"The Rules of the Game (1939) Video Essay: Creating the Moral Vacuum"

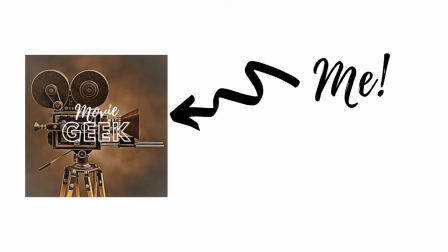[0:01]
Greetings lovely people of the internet, I'm Movie Geek and I make video essays every other Monday.
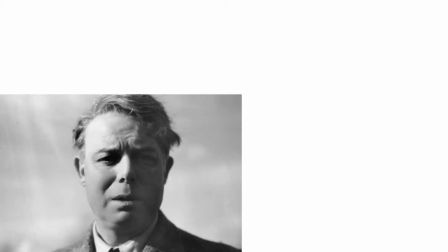[0:07]
In this video I will attempt to analyse how Jean Renoir uses extremely sophisticated
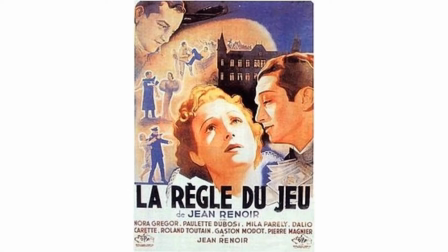[0:12]
cinematography in his 1939 movie The Rules of the Game to create the image of a moral vacuum, a feeling of dread and sharp satire not only of 1930s France but of the human condition.
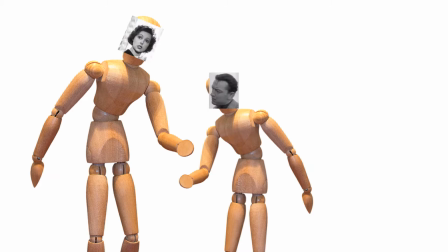[0:25]
In the rules of the game, the characters appear to inhabit a system, a game even, which has taken on a sinister life of its own.
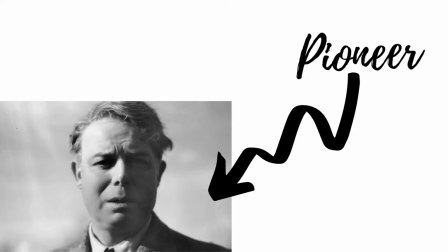[0:34]
Nowhere in the film is this more apparent than the hunt.
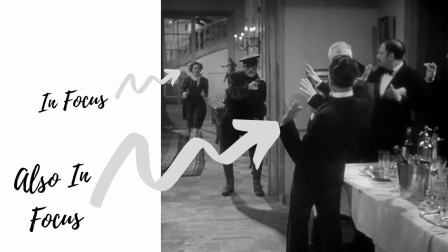[0:36]
Renoir was a pioneer of the deep field technique which, if you take away the sciencey stuff, essentially allows you to film the foreground and the background in focus at the same time.
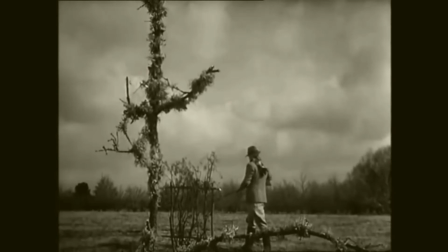[0:46]
This meant that Renoir could film his characters in close-up as well as in the background of a larger system. During the hunt scene, and a lot of the rest of the film,
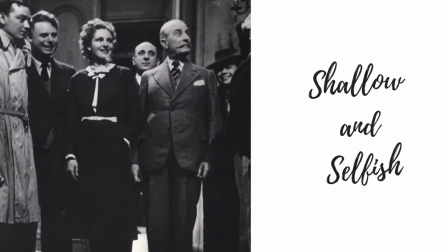[0:54]
the characters are shown sympathetically in close-up, only for the camera to show them harshly as players in the monstrous game by moving backwards.
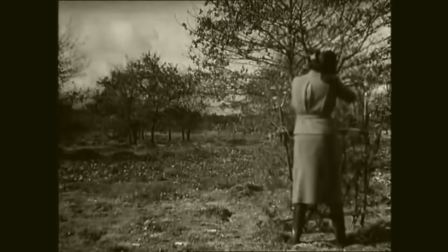[1:02]
This creates a sense of a society which has long since left the control of its inhabitants.
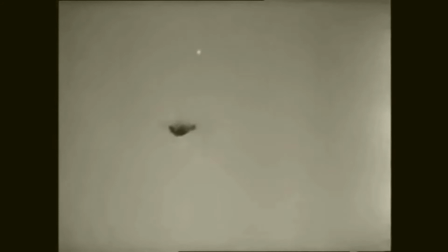[1:08]
Furthermore, the images of the characters remorselessly gunning down more rabbits than they could ever eat is chillingly reminiscent of the death brought by World War II.
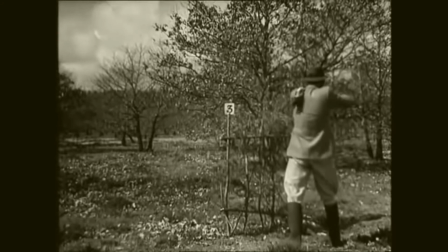[1:18]
were in while-length images of the characters submitting to the will of the hollow value system they inhabit
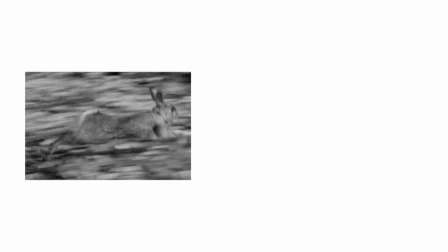[1:23]
to imply that a society which has ceased to believe in its own values is paving the way for fascism. However, these characters are by no means innocent slaves to their own society.
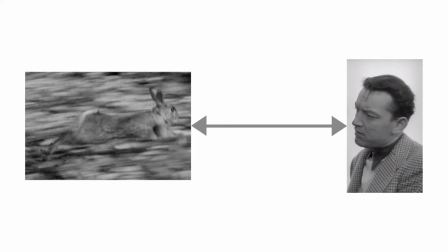[1:34]
The parallels between the death of the rabbits and the death of Andrew at the end of the movie show that human life has become cheap in pursuit of abiding by the rules of the game.
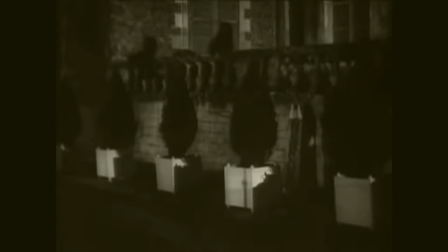[1:43]
The final shot of the movie shows the shadows of the characters rather than the characters themselves re-entering the house, suggesting that the characters have lost their humanity.
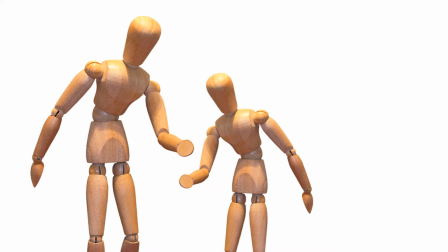[1:54]
That being said, the society or game which the characters inhabit is almost a character in itself.
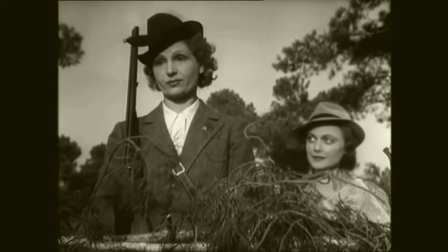[1:59]
The reels of the film seem to be in place of acts in a play, with each one dealing with a different theme and a fade out between them.
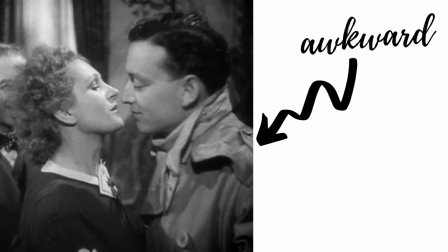[2:07]
For example, the sixth reel, or act, focuses entirely on the hunt. However, when the antics of Andro, the only character who refuses to play by the rules,
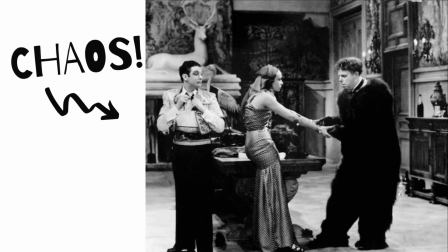[2:17]
gets out of hand, this structure disintegrates, and the film switches to real-time.
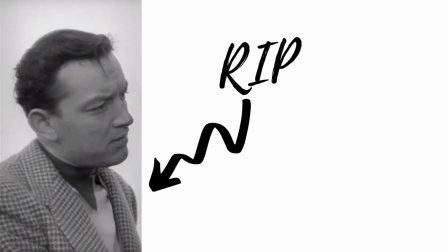[2:21]
The events progress at the same rate as they would in real life, as everything spirals out of control.
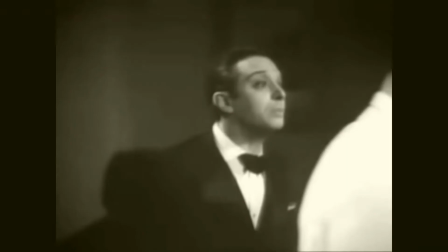[2:28]
Eventually, the game regulates itself by having Andro be killed, but not before classes have mixed and the rules have been broken.
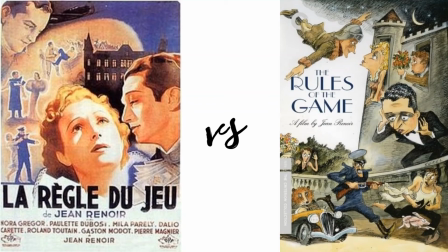[2:34]
This draws attention to the artifice of the cinematography in the early reels before the rules were broken,
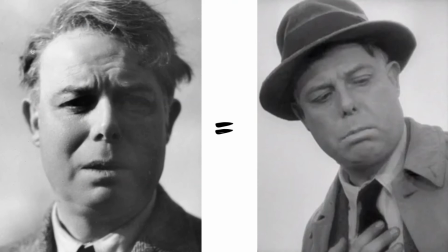[2:39]
suggesting that only through breaking the rules of the game can the characters be truthful. Interestingly, the character Octave, who drives most of the action through setting people up and manipulating the characters around him, is played by Renoir himself, who, as the director, would drive the action of the film.
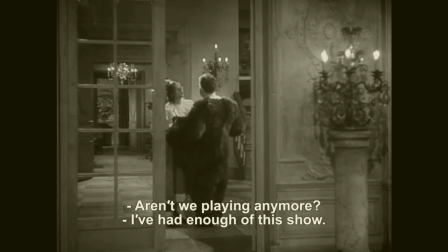[2:57]
This blurring of art and reality highlights how life has ceased to consist of reality for the characters who have a strong disconnect from their actions and their real-life consequences.
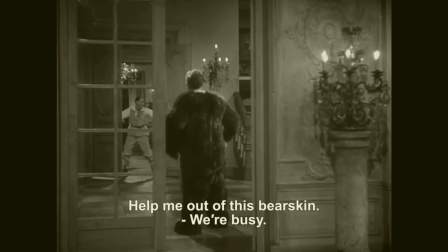[3:07]
It is during a play within the film that the forces Octave has been toying with become too much for him to control.
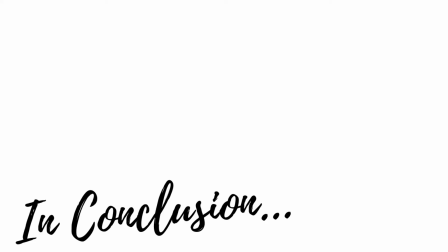[3:13]
Consequently, he is physically unable to get out of both the bear and the director costume. The piano plays itself and the game plays its players. In conclusion, Renoir creates a sinister image of a society which has begun to pave the way to fascism through its own hollowness. Thanks so much for watching. Comment below your thoughts on the rules of the game and any movies you'd like to see video essays on.